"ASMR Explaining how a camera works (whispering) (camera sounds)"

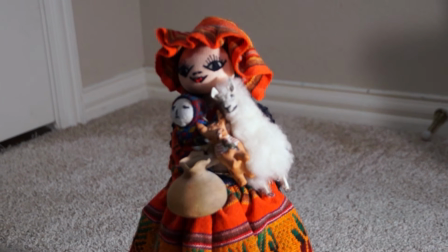Though in films and movies
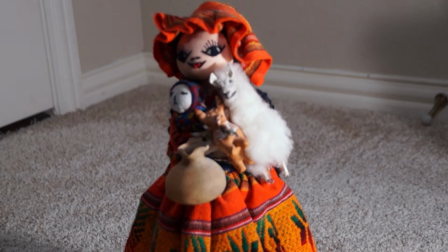or creative drama type things, they will typically cut off the top of the head a
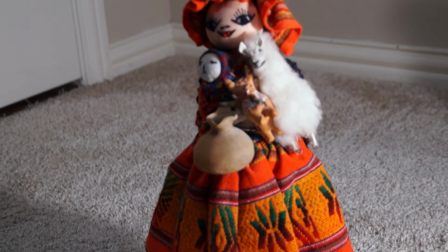little bit. Okay, so we did rule thirds.
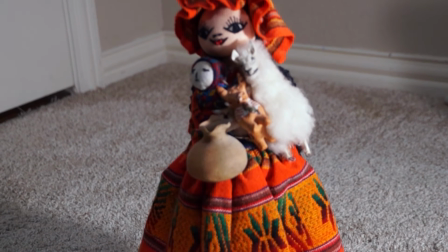Okay, now we're on to the fun stuff. We're going to talk about angles and types of shots.
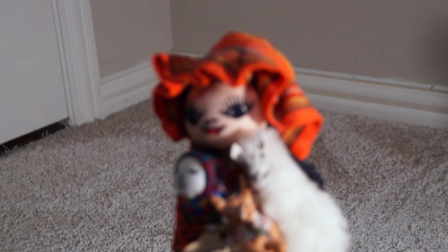That's when our friend here is really going to shine.
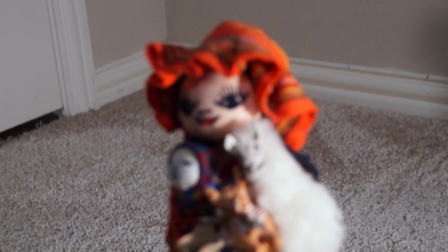Okay, so let's start with the extreme close-up. I don't know if I'll be able to do it.
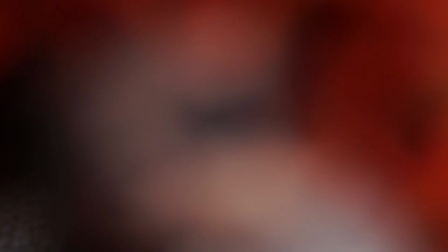Oh, look at this lens. So the extreme close-up. There we go.
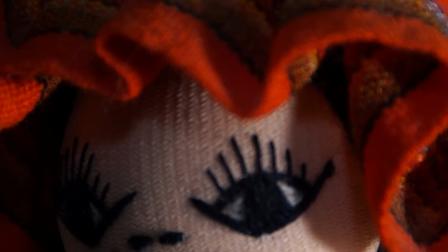It's not there in focus. The extreme close-up, as you can see, is extremely close up.
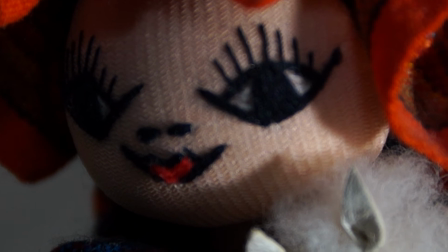Would actually probably be maybe even closer.
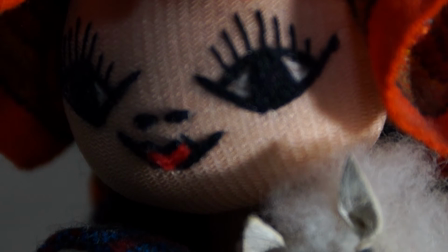So it might be a shot that's like just the eyes, right?
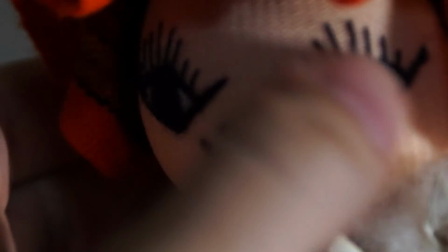Just the eyes.
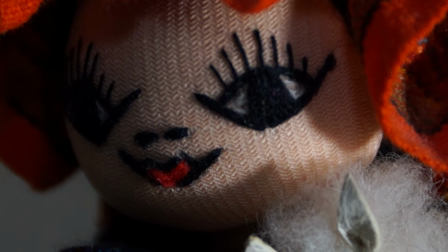Extreme close-up is used for minute expressions. The only thing you see is like a twitch in the eye.
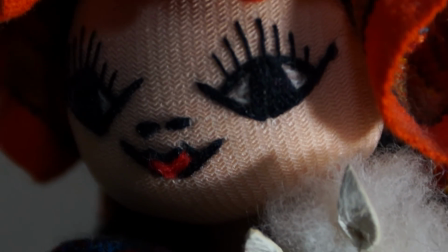It's used to highlight details and direct attention. It's the extreme close-up.
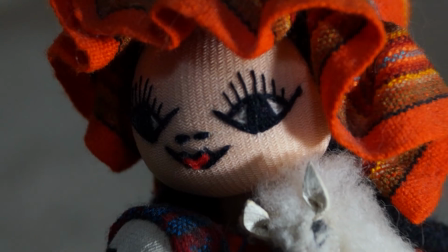Step up from that, we go to the close-up. So that would be there.
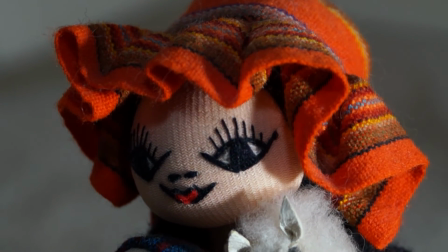So the close-up is typically just the head. Just the face
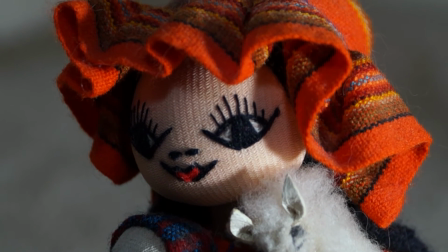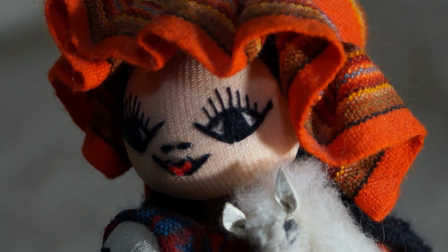subject, and it's used for emotional reactions.
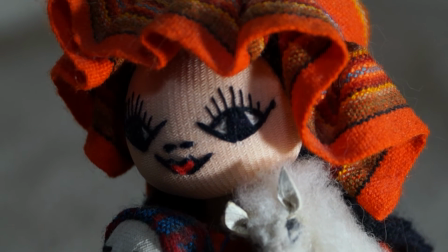Nothing as intense as an extreme close-up, but clearly very emotional.
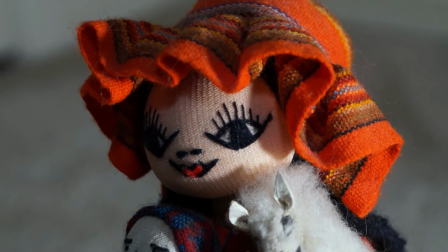Next, we've got the medium shot. Medium shot is typically mid-body.
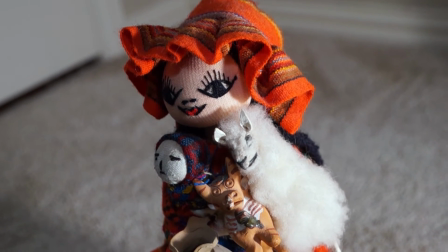Maybe about right there. It's about waist and up, right?
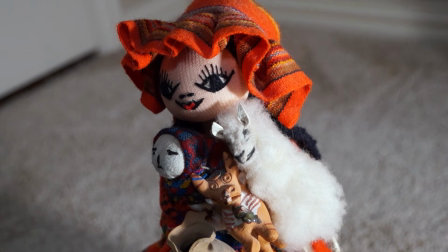So typically for conversation, setting the tone, and the background is kind of also part of the show. You can see the background. It's not part necessarily. They're not interacting with the background, but it's there.
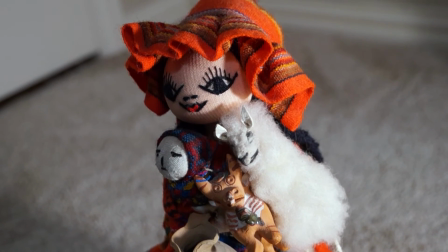The next is the wide or long shot. So this would be
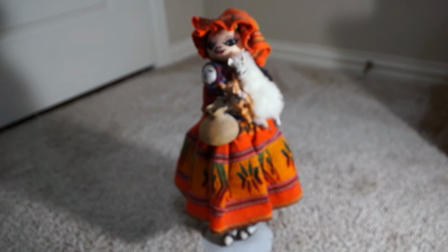this would be the full body shot. Okay, so you can see
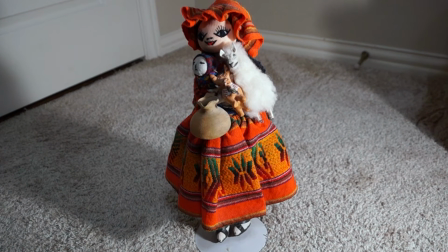full body shots. So it gets all the information, it gets the background, it gets the actors, the subjects. It's typically used to establish geography, like where an actor is standing,
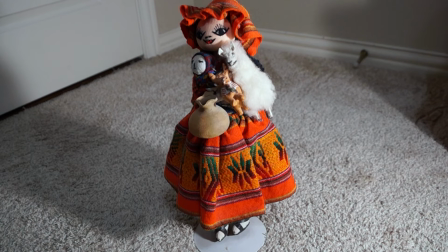maybe where the person they're talking to is standing. She's talking to this dog.
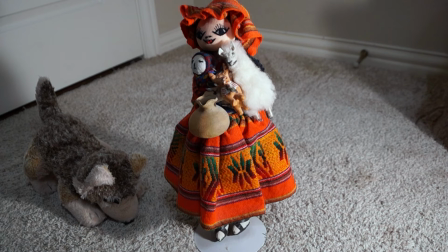So with a wide shot, you'd be able to see where she's standing or just where the dog is standing.
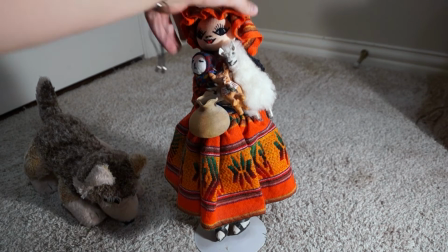It's also used for action, so that people can follow what's going on with the action.
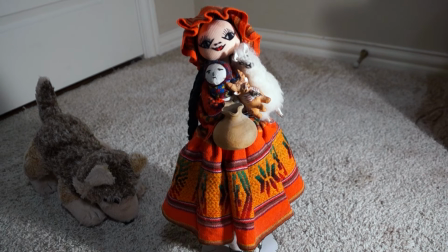And then an establishing shot. I can't do that here, but an establishing shot is like a shot of the building they're in, or the house they're in. Maybe a beach, like the big shot of the beach,
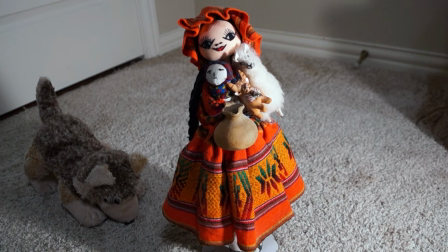and it's just to show the location or a change in time. And so scenes will typically start big, work their way in, so they start an establishing shot, so you can see where you are.